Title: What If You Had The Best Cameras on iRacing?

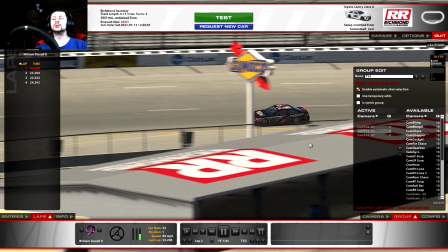(16:03)
specific car and all the next one I'm gonna do is I'm gonna come down here to TV to you see TV twos kind of a it's kind of an
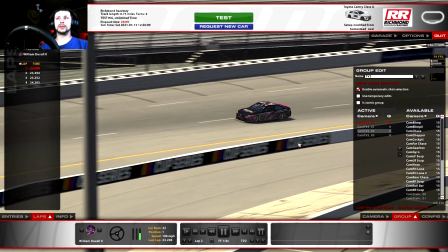(16:11)
infield camera view it's got some distance you can see some of the action going on around the track yes I'm still in slow motion
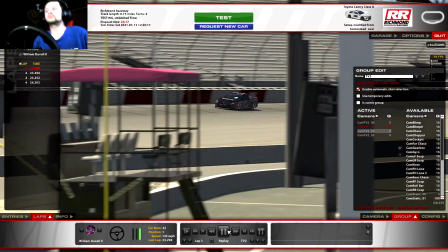(16:19)
I can pause that speed up a little bit look see some of the action going on around the track but then it views like that where
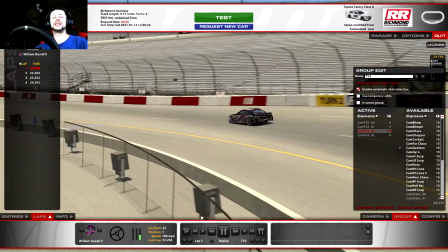(16:27)
a lot of it's blocked out by the scenery and that's really not actually the end of the world that'll actually create a little bit of realism to
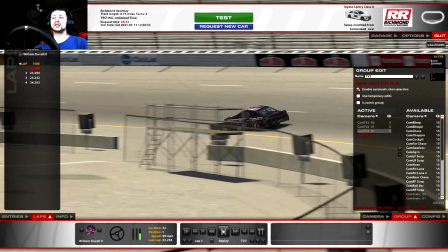(16:34)
it. So TV2 for right now we're not going to mess with. What we're going to do is we're going to pause this once again and we're going to go to TV3.
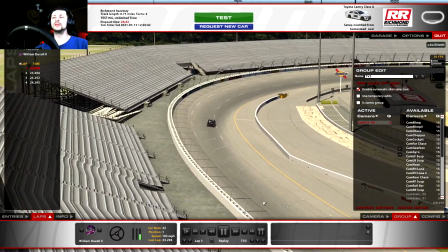(16:43)
Now TV3 you notice it only has one camera but look at how far it's zoomed out. Now this is the one I'm going to use to make the main race camera.
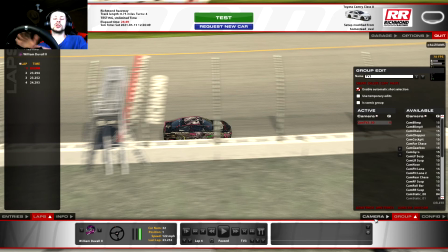(16:52)
Now what I want to do to make sure it's the main race camera and I want to make sure that all these cameras are actually coming from a specific point. I want to make them come from a realistic position I don't want them to look like they're floating out over the air so I'm going to come over
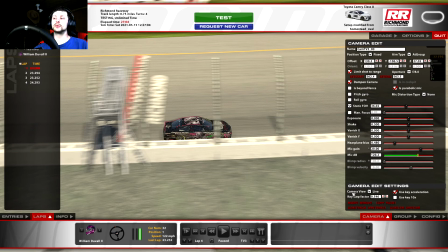(17:06)
here to camera down here where it says camera edit settings and this one here says camera view alive I'm going to click that drop down
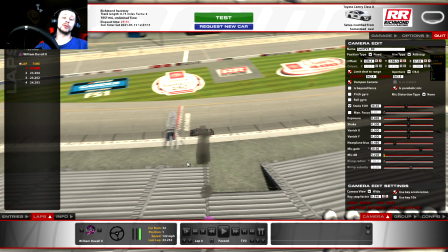(17:13)
menu and I'm gonna click wide now I can see the camera this right here is your camera on the screen and I'm going to go ahead
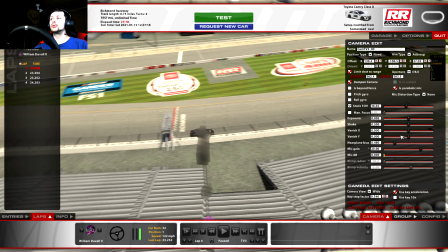(17:21)
and I'm going to move this camera first thing I'm gonna do is I'm gonna use my WASD to quickly and easily move the camera I'm gonna bring
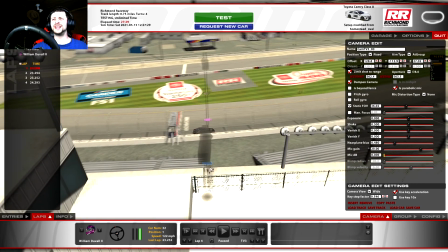(17:31)
that camera back you'll notice that camera was right out on the very edge of this ledge right here I'm gonna bring it right
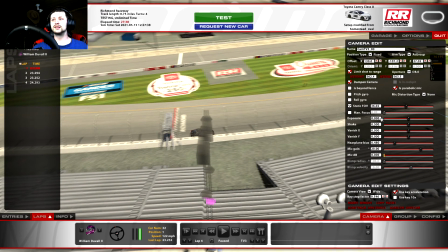(17:39)
back to where it was I'm gonna stick with the same position that it was in and no this is not the camera that we were looking at here that's not
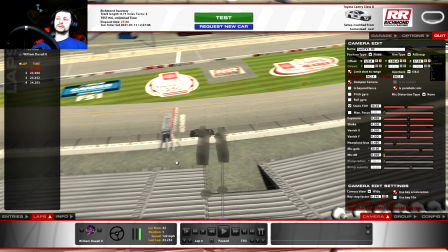(17:48)
where it used to be that is a different camera what that one is there for I mean it was in the same positions what this one here was but it was not the same camera so i'm going to take i'm going to move this one to right here and i'm going to lower
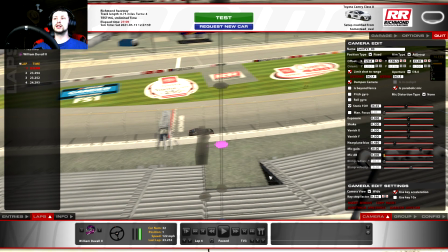(18:01)
it down i usually go off these rings you see the shattered ring right there uh the camera is not quite in focus but that is quite all
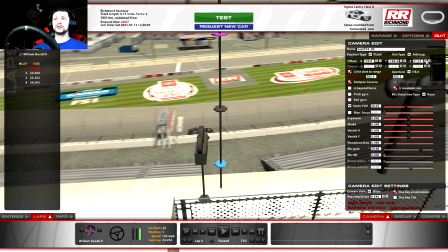(18:08)
right i'm going to use those camera rings to make it a tripod there we go now it's in focus to make it a tripod height and
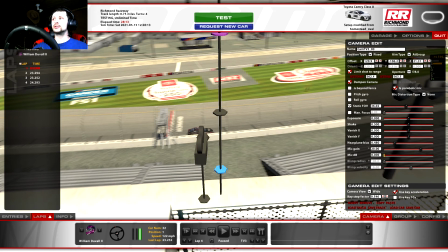(18:16)
i'm going to bring it up just to where it disappears so you show it right there i'm going to bring it down we're going to call that
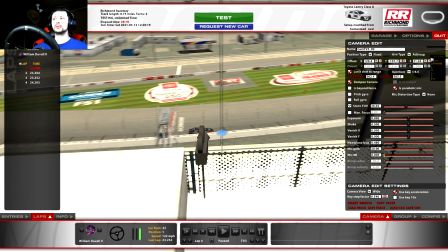(18:22)
a tripod height now i'm going to move it forward just a little bit instead of from back here because you see these poles from the lights
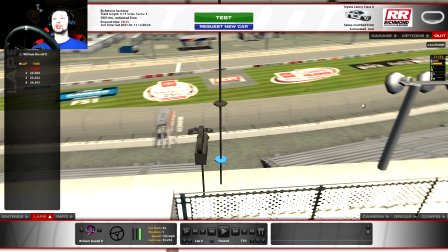(18:27)
right over here well those are going to end up being in the camera shot I want this camera here to be able to go all the way around the entire track but I also want it to look real I don't want it to be back here where you're not going to be able
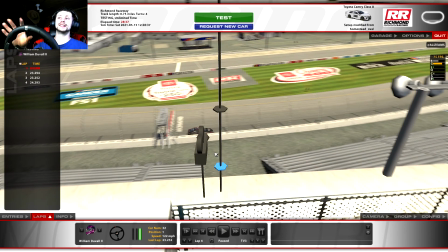(18:40)
to see past the poles I want to bring it up here so I can see just past them so now that I've got the camera where
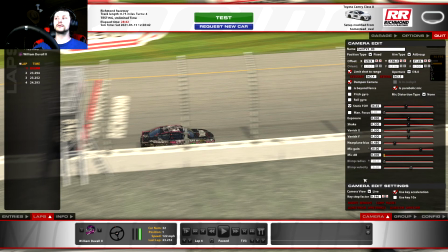(18:45)
I want it I'm going to go back to live and we'll see what that looks like from this view right here where it's a static field of view I already know that I don't want to be a static field of view because i wanted to get i want to get a close-up i want to be able to see the action on the track all the way around i don't want to have to look from forever away and be
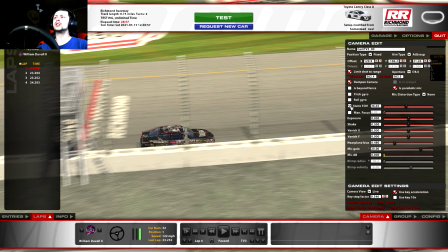(19:00)
squinting trying to see what the number is on the car and know who i'm watching so i'm going to go ahead i'm going to click static or click
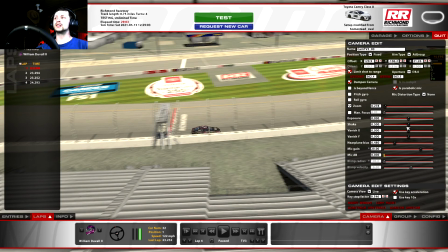(19:06)
the drop down menu besides static i'm going to click zoom now you see it's just zoomed way out and that's not what we want so
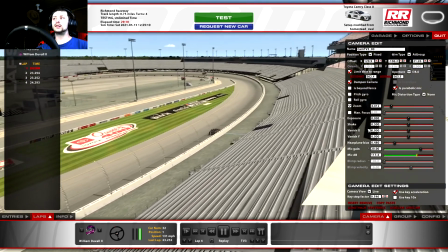(19:12)
we're going to go ahead and we're going to bring this in we gotta unpause that so that we can actually see we're going to bring this on down
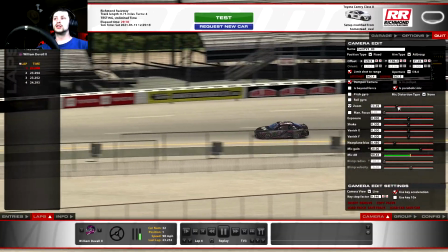(19:20)
bring it down just a little bit more all right now you can see we can actually see the car we can see the number sort
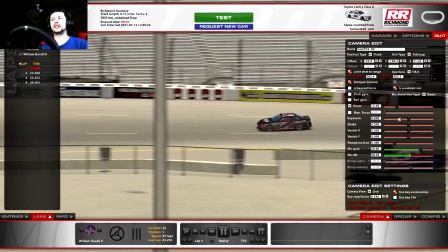(19:28)
of i don't have the best number on the car but you can see everything there just a little bit and we can see everything
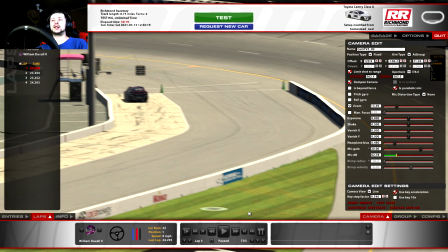(19:34)
as it goes all the way around the track all right so now that i've got my tv3 cameras i'm going to use this as a main race i'm going
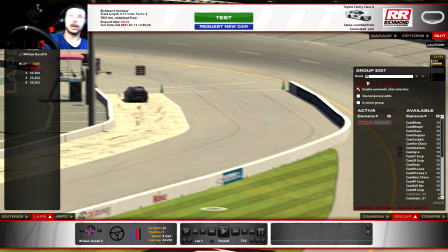(19:39)
to go ahead and change the name of this so he knows what it's for and i'm going to change it to main race and i'm going to go ahead and throw one up there actually no i'm not i'm not going to put the one up there we're going to use that as main
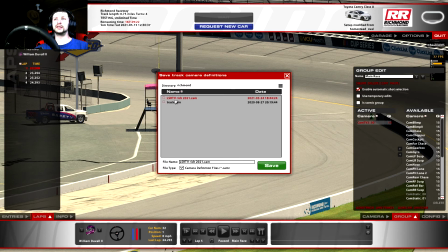(19:51)
race i'm going to go ahead and click save i'm going to click on lsr tv rich 2021 and i'm going to go ahead and click
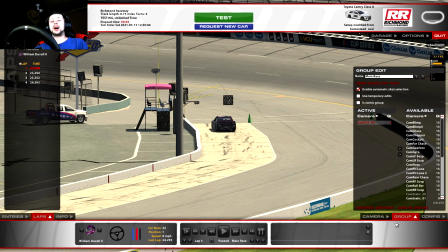(19:58)
save yes i want to overwrite and i'm going to do that each and every time i make another group so now i've saved that camera i've got everything